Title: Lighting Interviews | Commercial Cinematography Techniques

Hey, Matt from the A-Team, and I'm going to show you how to take this and make it into this. Today on Format Film School, we're lighting an interview setup. Let's check it out.
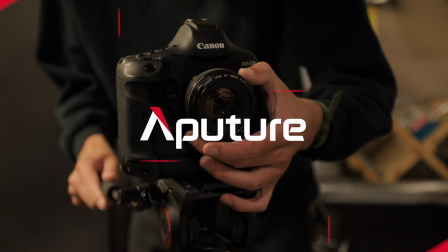So here we are now in the back of the studio. The reason why we're here is because we wanted to add a lot of texture in the background.
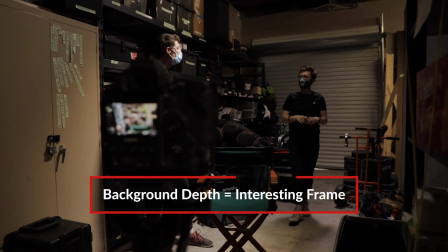We have this very long corridor with a ton of our gear to add some nice texture in the background, as if we're shooting this nice industrial interview with, say, a filmmaker.
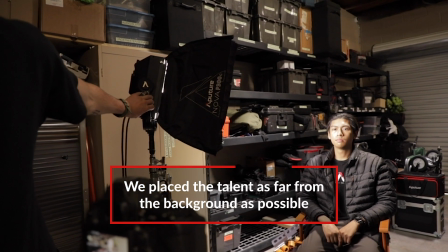Next, we have our talent, and we position the talent far away enough from the background to add some visual interest and to separate the foreground from the background.
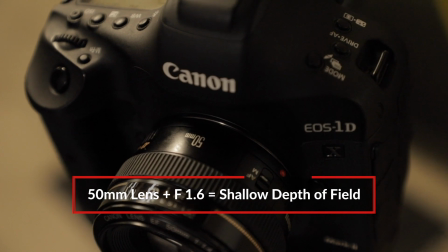For our camera, we have our lens set to an f-stop of 1.6, which will create some nice shallow depth of field.
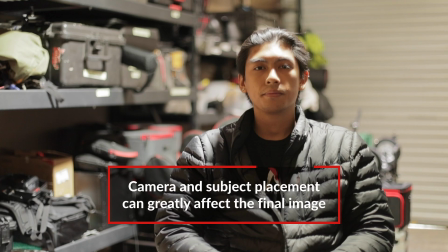Right now we have Giselle in a medium shell on one third of the frame. We could technically have him on the left side of the frame, but there's a lot of empty space on the right side.
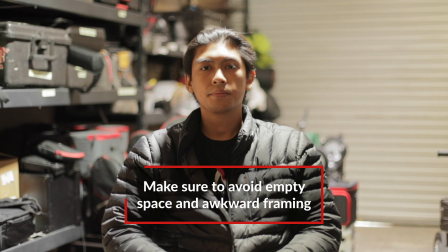We could have them centered as well, but it doesn't really look that great with the frame that we have. So to take advantage of the leading lines, we can move the camera. So Giselle is on the right side of the frame and the shelves are on the left side of the frame.
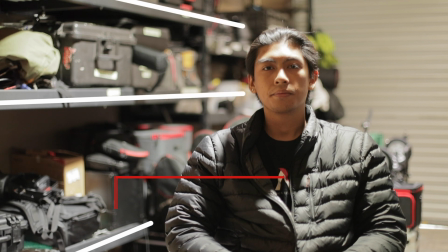All the lines in our frame are heading towards Giselle.
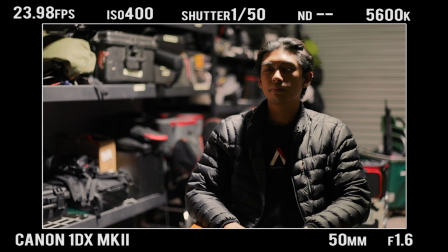So currently we just have the house lights on and you can kind of see both on my face and Giselle's face that there's a lot of harsh shadows on the forehead, the nose, maybe under the cheeks and the chin, and it's not really that pretty looking. This might be great for the background, but not for our talent.
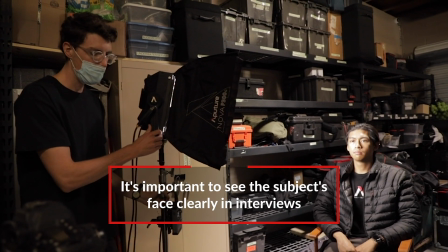And especially with interviews, it's really important to shine light onto your talent. So it's time to bring in our own lights and shut these lights off.
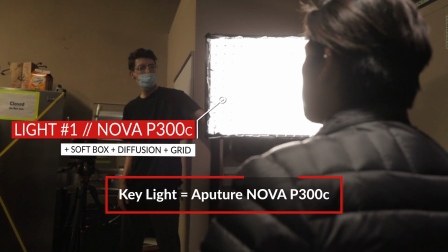For our key light, we're utilizing the Nova P300C with the softbox mounted on top.
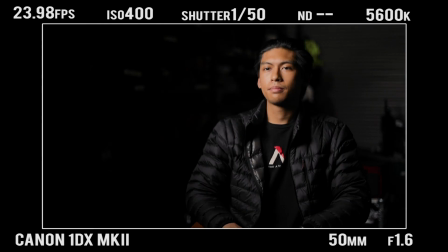We also have a layer of grid and diffusion, that way we're getting a nice soft light directed just at the talent without any light spilling onto the background.
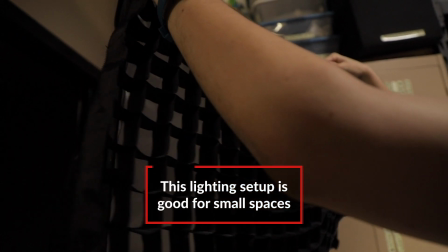This is a great small profile for this type of situation when you're in a small cramped space like we are.
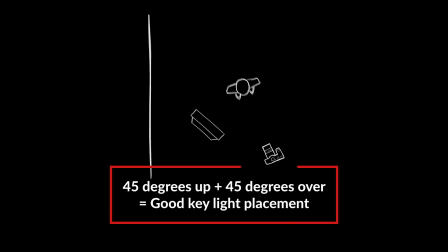We had also positioned the light 45 degrees away from the camera and 45 degrees above our talent. This is a nice general rule of thumb for your key light. Moving on to our fill light, we're utilizing a 4x4 bounce card.
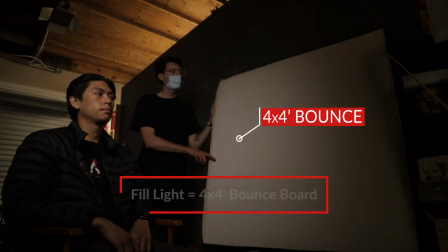We're taking the light coming from our key light and bouncing light onto the actor's face. And with interviews especially, you really want to make sure you can see the actor's face. This is also a great alternative to using a fixture because now we're only utilizing the key light and not another light fixture.
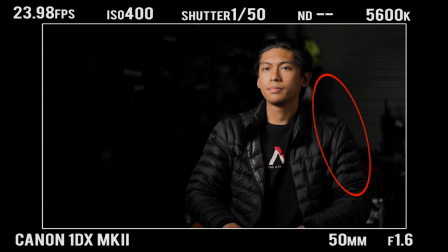We noticed that the right side of his body was blending in a little too much with the background, so we introduced an edge light to separate him from that background.
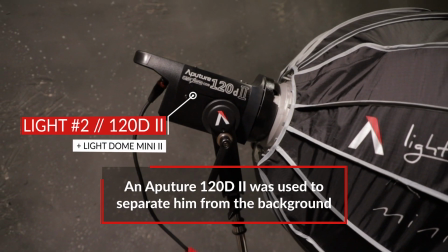And for that, we're using the Aperture 120D Mark II with a light dome mini with a layer of grid
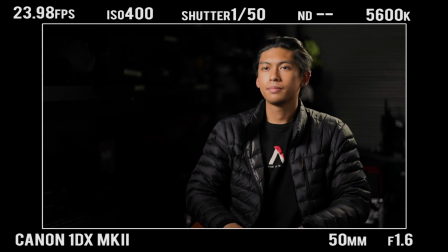and diffusion similarly to direct our soft light just onto our talent without spilling onto the background. We're also using a softbox as opposed to a Fresnel just to add some production value. This is what's known as a soft edge light as opposed to a hard edge light.
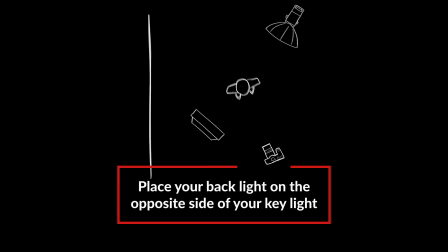A general rule of thumb is to place your edge light on the opposite side of where your key light is placed. Really you can use any two lights for a nice clean look. This is the bare minimum for a good interview lighting setup.
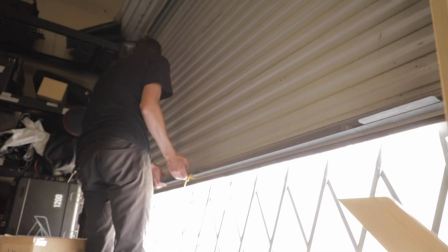We tried opening up the door just to add a little bit of variety with our setup, but it was just too bright. So what we did instead was utilize a portion of the house lights just to add a little bit of light in the background. This way we didn't actually have to set up another light fixture, we're just utilizing the location that we have.
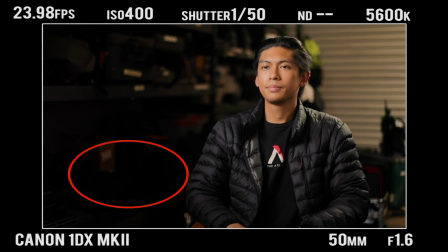Lastly, we noticed there's a dark spot on the left side of the frame that also blended in with Giselle's shoulder,
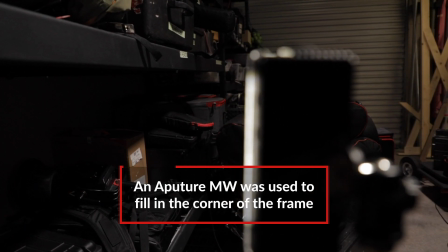so we added an MW to fill in a little bit of the shadows in that corner. So, let's check out our interview setup.
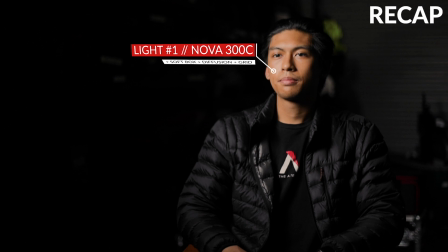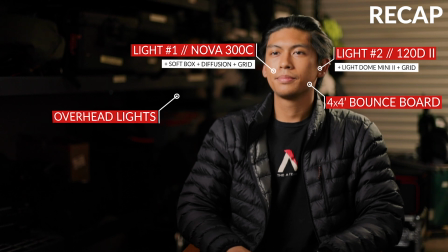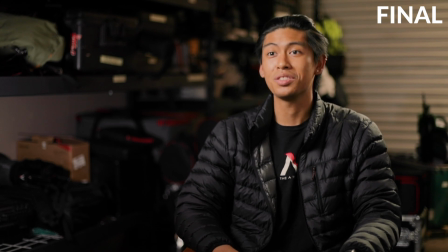So in case you don't have those lights, you can still use these principles to achieve a good look.
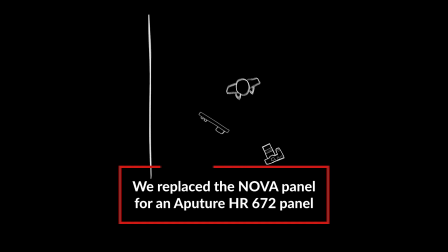For example, we swapped out the Nova panel for an HR672, then we brought the light in as close as we could and then dimmed down the light to achieve that nice soft light.
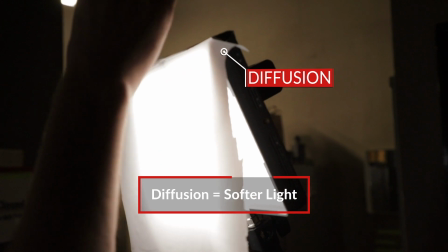And then for a bonus, we added a layer of diffusion to take that light down even more and to soften that light.
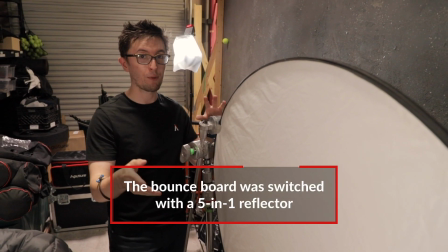Next for our fill light, we swapped out the bounce board for a standard five-sided reflector. This is an amazing tool for pretty much any filmmaker out there. For our edge light, we swapped out the 120D with the Mini 20.
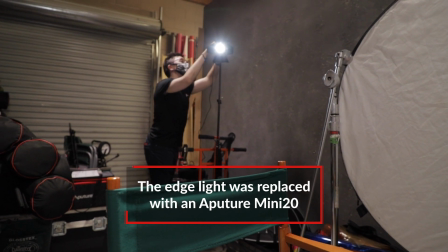We made sure to point our light directly at our talent and then layer it with a sheet of diffusion. We also kept the same house lights on to fill in the background.
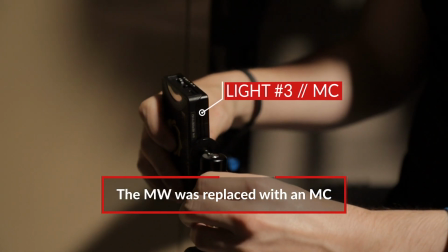Lastly, we swapped out the MW for an MC for a more budget-friendly alternative, so let's check it out.
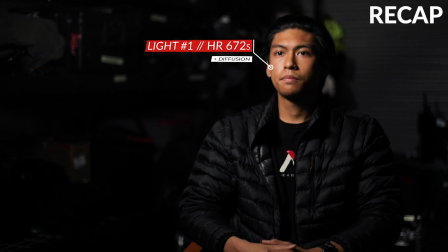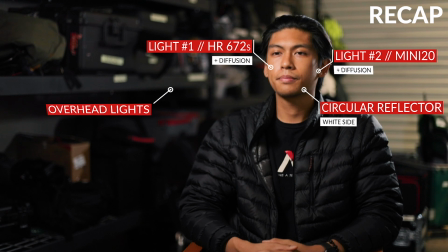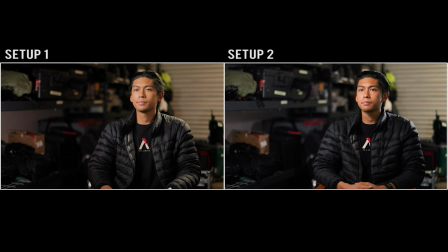Alright, so when you're shooting an interview of any kind, there are a couple things to keep in mind. First, create as much background depth as possible.
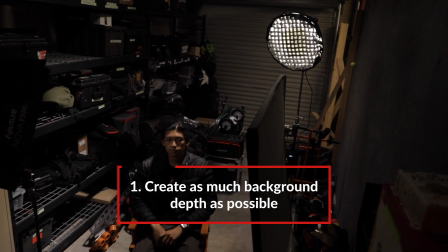This can be done using a combination of physical depth, shallow depth of field, or lighting separation.
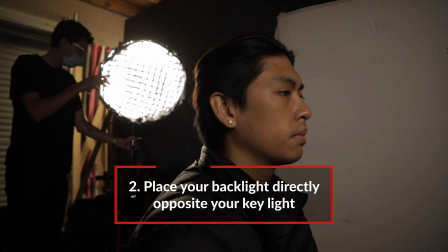Second, place your backlight directly opposite your key light. This will give you a nice clean look right off the bat that you can add or modify to suit your video later.
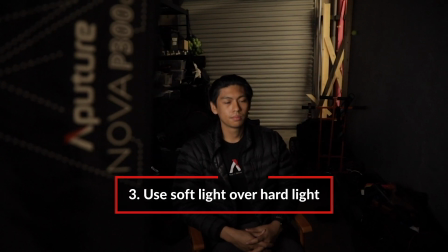And third, use soft light. Soft light over hard light looks better on your subject and ends up giving a more professional look.
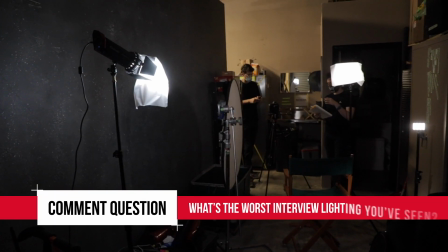Comic question of the week, what's the worst lighting setup you've ever seen? We've all started somewhere. Describe that setup in a comment below for a chance to win an Aputure M9. And while you're there, if you learned something, hit that like button and subscribe for more tutorials.
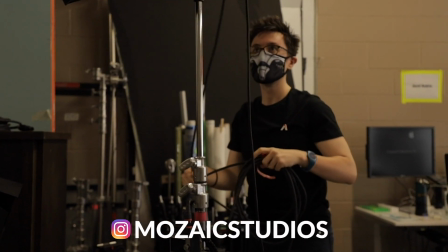I've been Matt with the A-Team, thanks for watching 4Met Film School, and happy shooting!